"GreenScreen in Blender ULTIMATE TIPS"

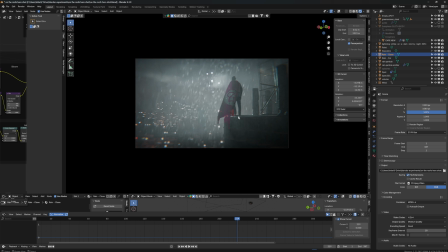If this scene allows it, try to cover up your feet,
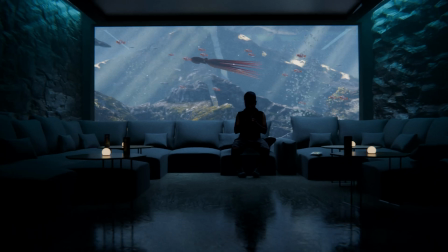the contact point to the ground you can get away with it better again if i decided to bring my camera higher
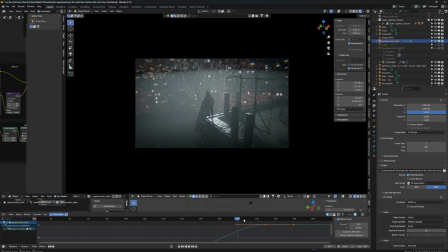the angle would just not work anymore so make sure to always
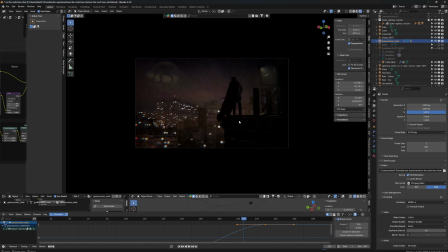keep your camera exactly where your real camera was if
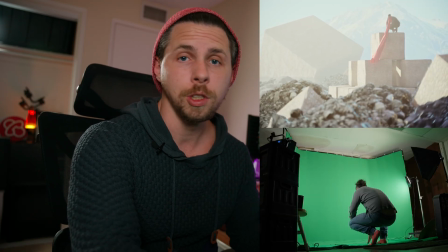you record from the ground have your cg camera on the ground if you record hip
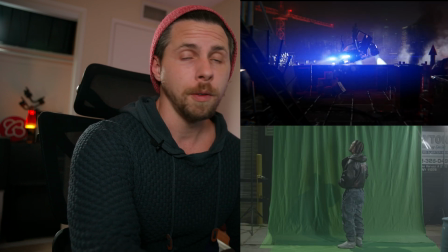level do hip level if you record from the top then you can
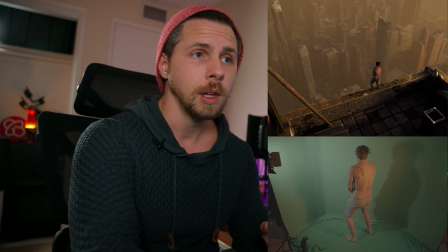have your cg camera on the top so really really be mindful of that and speaking of camera another big one is your camera focal length
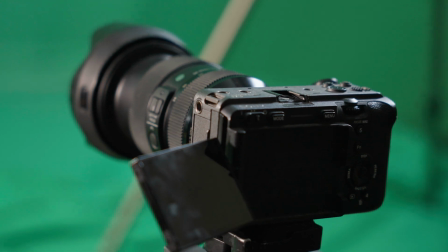if you record in a certain focal length like here i recorded this with 28
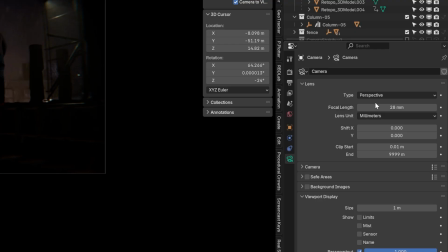millimeters on my camera so i also make my cg camera also 28
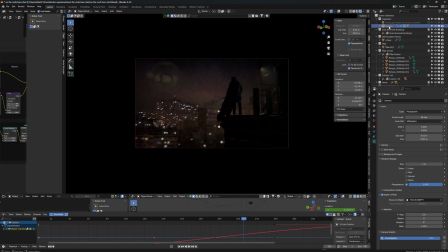millimeter focal length you can adjust that in your camera settings on your camera camera settings focal length 28 millimeter a lot of you record your green
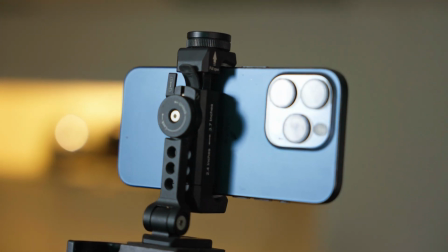screen footage with an iphone which is completely fine but then you have to figure out what focal length is your iphone using if you if it's a white camera it's also around 22 i believe but this is something you need to figure out which iphone you're using and what focal length it is because you want to give your cg camera the same focal length if not it would just look completely
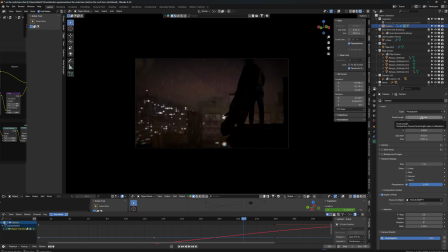off it just doesn't look right because the lens distortion and all that works differently on different focal lengths, so you have to match that. And yes, everything I say here, there is wiggle room, but not as much as you think, especially when it comes to lighting.
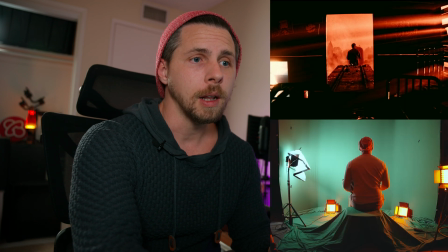I didn't talk about lighting at all yet, but lighting is extremely important for a lot of scenes.
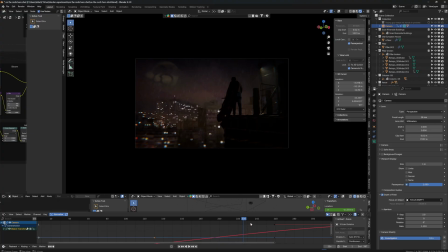When it's like scenes like here, you can get away with more because it's a very dark scene. Sometimes we have those flashes from the background,
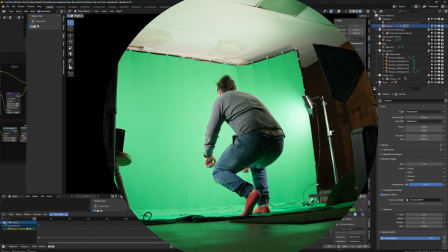but when you look at the green screen scene, I am lit more from the right side that's why I put this little highlight here so we can
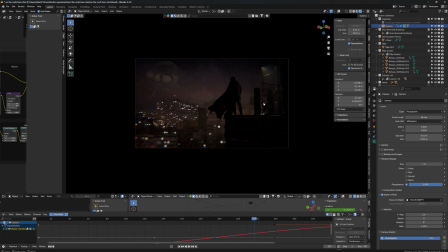assume okay my character is actually lit from this a little bit so that's called motivated lighting okay so this lighting here on myself is motivated by this cg light so that's the other very very important thing if you don't have any lights in your green screen then you just have to work with with what you got, but the best advice I can give you, if you don't have any lights, see where the lights are coming from in your green screen and add those lights in CG as well and try to make it make sense.
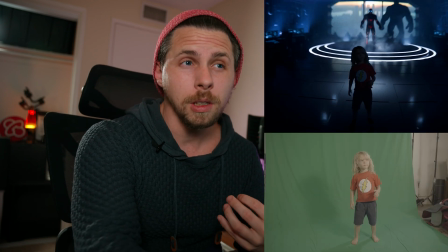And don't be lazy like most and including myself, I'm not saying I'm not doing that ever, but including myself,
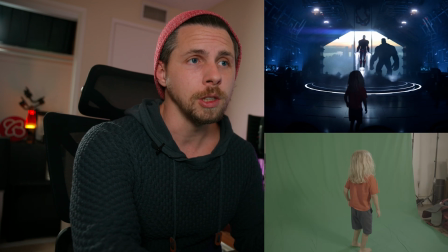don't just light it somehow and then make your whole scene dark and just assume you're just gonna see a silhouette anyways.
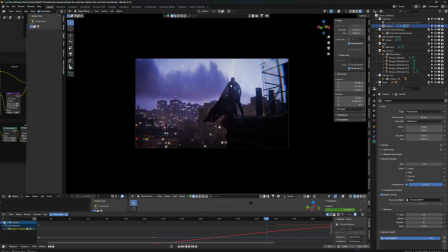Because yes, you can do a lot with that, having like this nice silhouette shot, it does work. But let's just pretend you want to actually see your character, which would be nice sometimes.
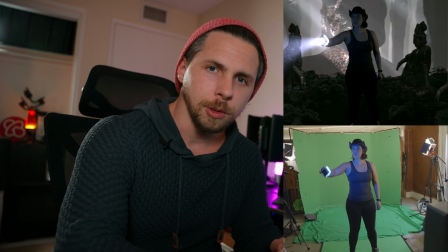In that case, either try to light your character, your green screen character properly,
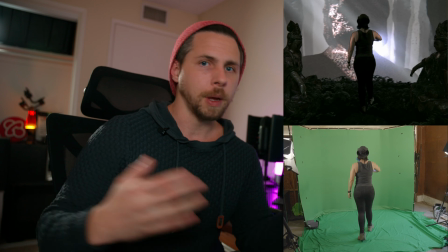and light the same way in the CG scene, or depending on how you have to light your green screen, if you don't have any lights, then just light your CG scene the same way or as close as you can. So that's it for this little quick tips and tricks video. I hope you got something out of it and please keep those tips in mind. Rewatch this video if you have to. And if you are interested in a breakdown how I made those particular scenes, then please let me know in the comments below.
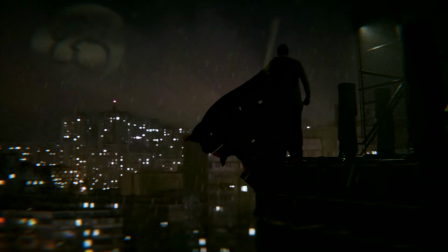And of course, subscribe so I can make a full breakdown on those scenes so you can make one just like that yourself. Thank you so much for watching and see you in the next video.